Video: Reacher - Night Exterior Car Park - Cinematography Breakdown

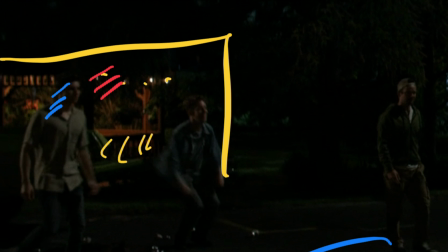[8:59]
Shadows are consistent going that way and we have enough on their faces that we can definitely see a little bit of shape a little bit of what's going on they're not completely in the shadows and they've they've been at pains to make sure that these people aren't framed against anything too dark so
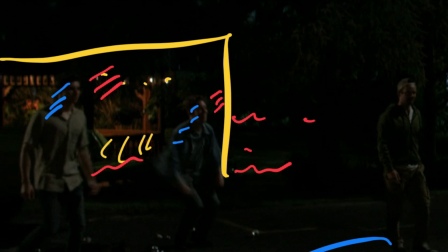[9:18]
there are things going on we have light on trees we have light on grass it all helps to as a whole frame read where people are how many of them there are what their what their intention is how they're sitting what their body language is all of that plays better if you can quickly look at something and see now it is a dark scene but it's dark with purpose there are layers going on there's things that you can kind of latch on to and helps to draw your eye even this area of
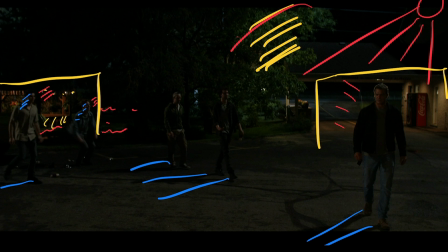[9:49]
tree that we marked just here even that helps to draw your eye in a little bit to where jack is now personally i think they've done a pretty good job just here of creating a little frame around where Jack came from and keeping these guys off to the side and between this and the first wide shot and the close-up of Jack you've really got a sense of where everyone's position that's very important when you're going into a fight scene there's a good idea of the geography of the whole scene so you've got a sense of where everyone is you have an idea of where our female police officer is so you know that she's actually higher up she's looking down on them and she's off to that side so if anything did go sideways she's probably not going to be able to get there in time you've got a good idea of where all of the protagonists and antagonists are positioned and that's important there she is see her eyeline looking and
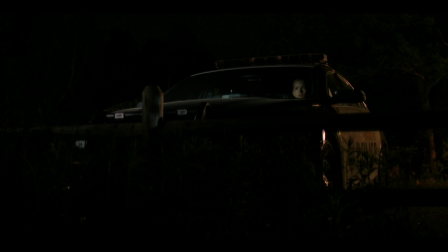[10:44]
you can see this kind of fencing it all marries up with what we're seeing in the other shots and we will assume
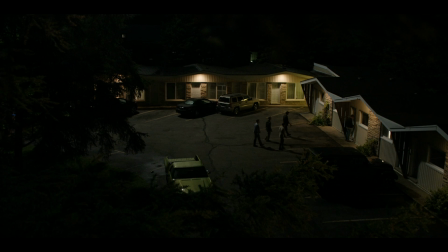[10:51]
then that this is her perspective this is what she's seeing and that's why it's implied that that she's got that higher angle view. Jack has moved over. We can see their shadows playing out in this direction now. So we'll kick it out that way, which reinforces everything we said about this light source.
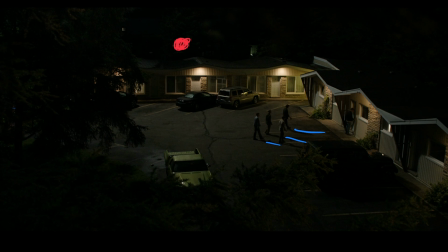[11:09]
And what I find myself looking at is actually the cars in the background just here, because the shadows for those cars aren't super long. And if the shadows for the cars aren't super long, it probably means that the light source is somewhere just above them. so it's got to be in this zone just here I think
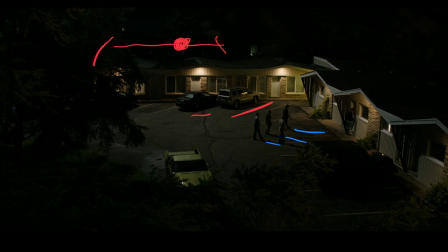[11:27]
pushing over this way so let's trace it I think just there spot the light maybe a little bit higher up but that's the direction that I would see it traveling towards them from all of the legwork they did earlier on establishing all of these sources pays off now
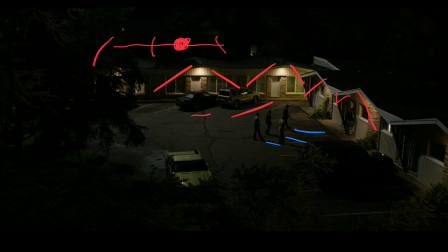[11:46]
because we have a good idea of where front door is where they were positioned they've moved over to ambush him he's walked across the whole car park from that direction and now he's just here so it's a very nicely
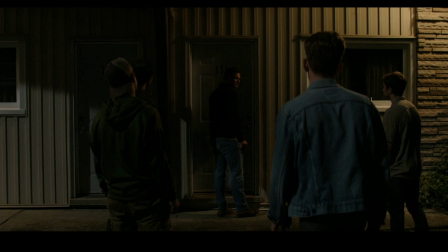[12:00]
plotted out scene from that perspective everything motivated from this source that we're seeing off camera here now we still have a lot of push coming from the back and no one is completely devoid of that although Jack has
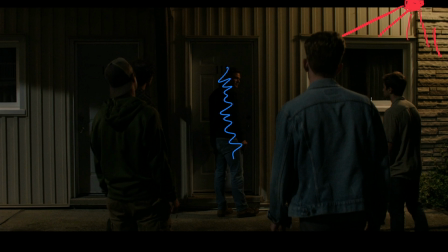[12:17]
stepped so far that he is now quite in shadow compared to everyone else just seeing those catches on his face down this side and that is consistent on these guys as well. So the way this looks is a pretty hard light source up here and when I talk about things like fall off this is a good example of where you're going to actually see fall off within a frame.